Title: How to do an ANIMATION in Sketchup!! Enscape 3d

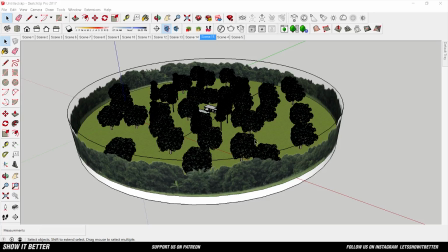[0:30]
Hey guys, what's up? Welcome to another video from Show It Better, and in this occasion we are going to learn how to make an
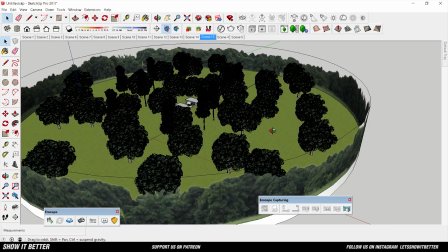[0:38]
animation like the one you guys saw at the beginning using Sketchup and Enscape 3D.
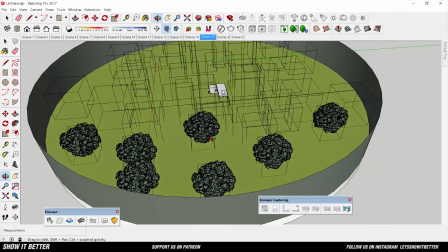[0:44]
So we have, if you haven't downloaded these programs, the link is in the description. So let's start. So you guys see here that I have my 3D model.
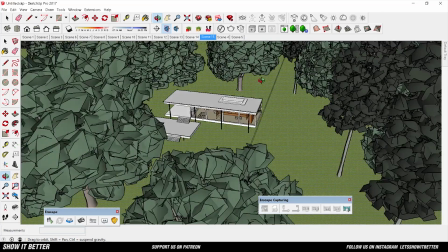[0:54]
I have 3D trees, and what we want to do is just look for scenes where we want to make a slow pan shots,
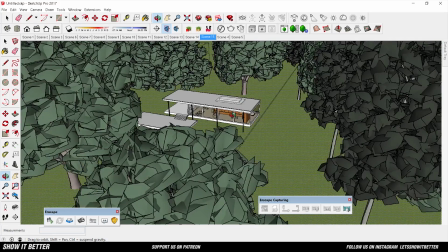[1:02]
zoom shots that are just very, very smooth.
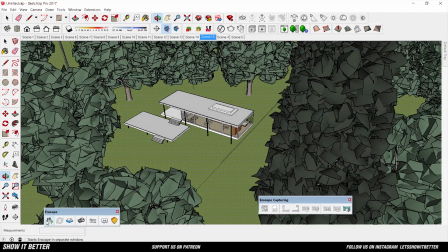[1:05]
So we're going to look for the perfect scene, and I'm going to show you guys how you can export the animation using Enscape 3D.
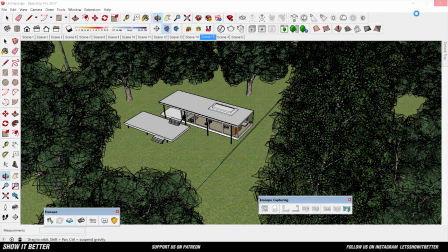[1:14]
So what we're going to do is open Enscape 3D, and first we want to adjust a little bit more of the sunlight.
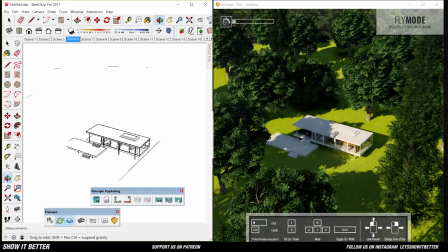[1:21]
So we want the shadows to be much stronger.
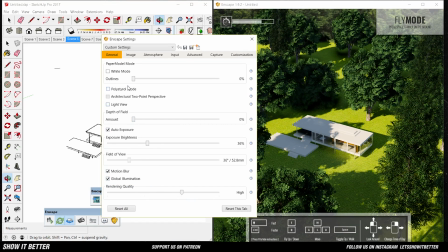[1:26]
So what you do is go to the settings tab, and where it says atmosphere sun, you just increase it a lot more, so the shadows will be much darker and you have much more contrast. Also, the atmosphere tab, you can increase a little bit,
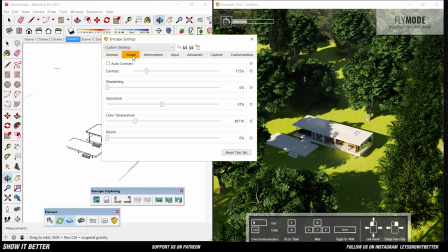[1:44]
so increase it a little bit so we can have a little bit of fog and it has much more depth to the image, right?
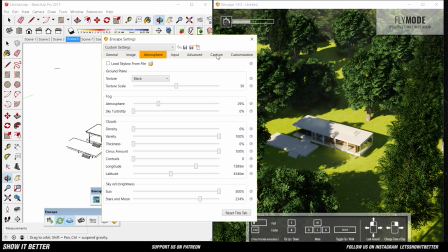[1:52]
So there are different ways you guys can create this animation using Enscape 3D.
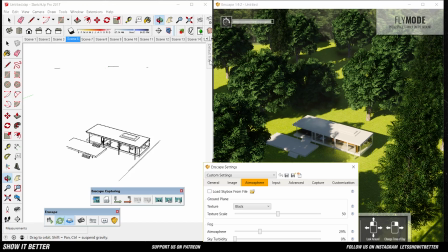[1:58]
You can save your scenes like you would save a scene in SketchUp, and when you're ready to export it, you go to Enscape and select each one of these scenes.
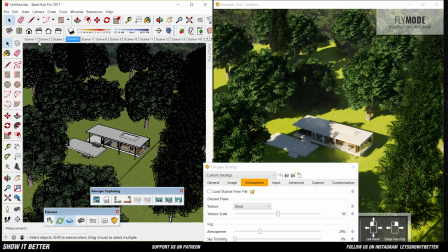[2:08]
Here you guys can see I have various scenes recorded already,
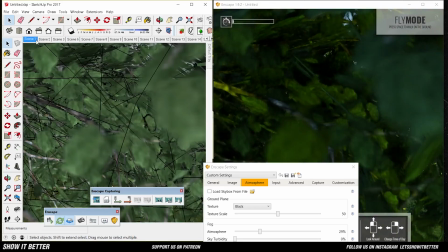[2:12]
and you guys can also see that Enscape has updated its program and now it supports grass.
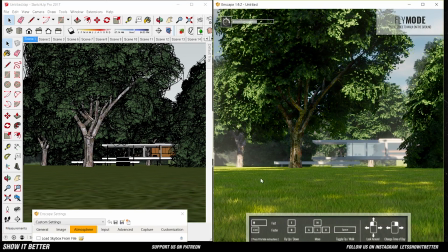[2:19]
So that is a really, really cool feature, because it has really nice grass that is just like a freshly cut grass.
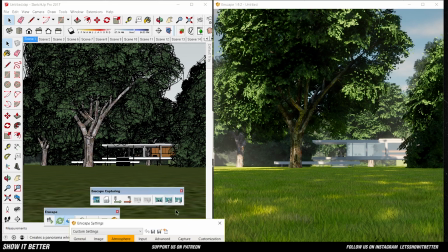[2:25]
So yeah, you guys might want to check it out. Also, here you guys can see the different scenes I have recorded.
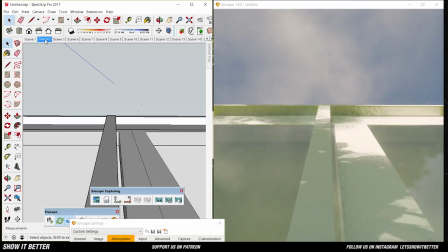[2:33]
So we're going to do a small transition with the scene.
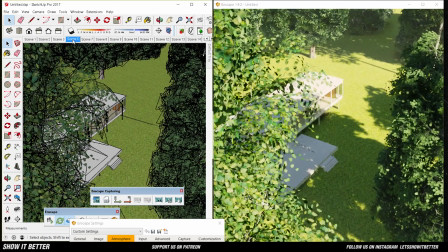[2:36]
What we're going to do is just move the camera that is going to be focusing on the trees, then move it to the house.
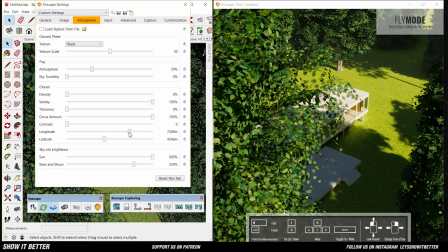[2:44]
But we're going to increase the depth of field a lot, so you guys can go to the general tab,
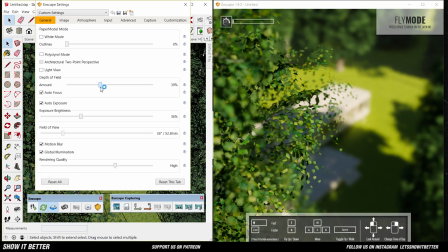[2:50]
increase the amount of the depth of field, and uncheck the box where it says autofocus,
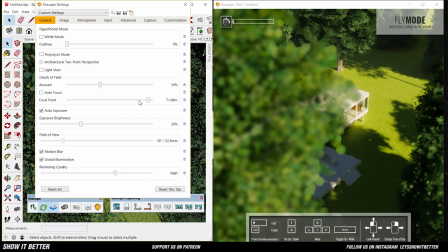[2:55]
and define your focal point. So first we're going to define our focal point where it is, where the trees are, so we can have a much more contrast. Once you have this defined and it is really the focus point you want,
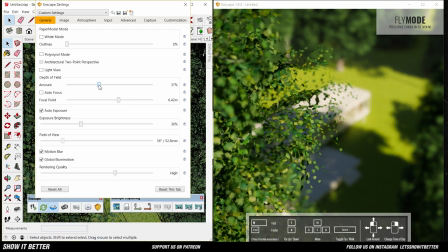[3:11]
what you're going to do is hit the green arrow in the Enscape tab, right? So this green arrow means that this is the first scene that you want. You know, this is the first point where I want Enscape to recognize the start of my animation.
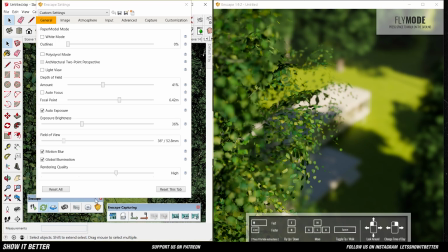[3:27]
And then after you click on that arrow, Enscape is going to recognize it. Now what we're going to do is change the focal point so it can be the house all the way in the back,
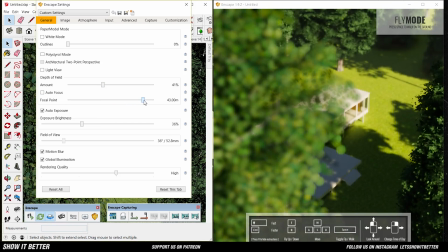[3:40]
and also change the camera position so it can just move a little bit to the right,
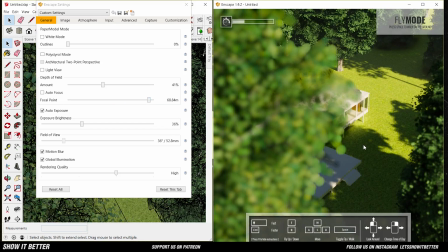[3:46]
so it's just going to be more of a defocus and a pan shot, right? So once you have this scene, the end of the scene defined, you're going to click on the red arrow.
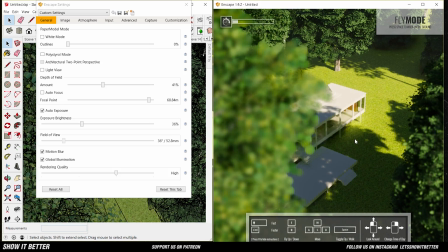[3:57]
So remember, first click on the green arrow to tell Enscape where the scene starts,
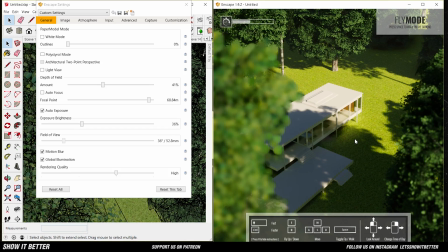[4:03]
and then click on the red arrow to tell Enscape where the scene ends. Then beside that red arrow, you guys can see an eyeball.
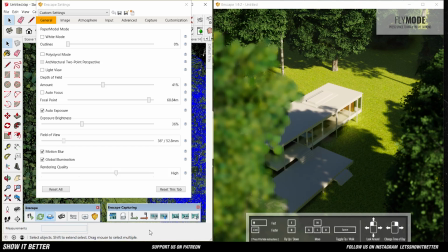[4:12]
You guys can preview the scene, and if you like it, if you think that's the one, then you're just going to export it.
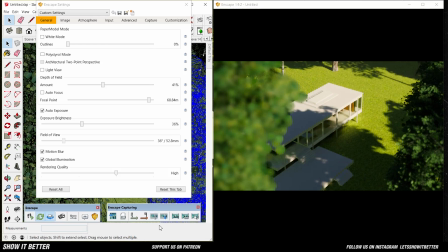[4:18]
Remember, you can also define how many frames per second you want it. We're going to export it at 60 frames per second because we want a very
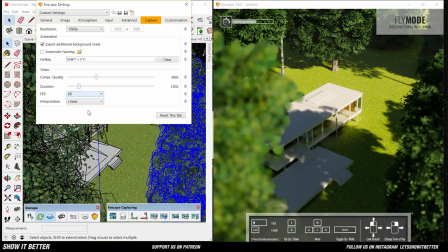[4:27]
smooth shot that we're going to extend a little bit more in Premiere Pro.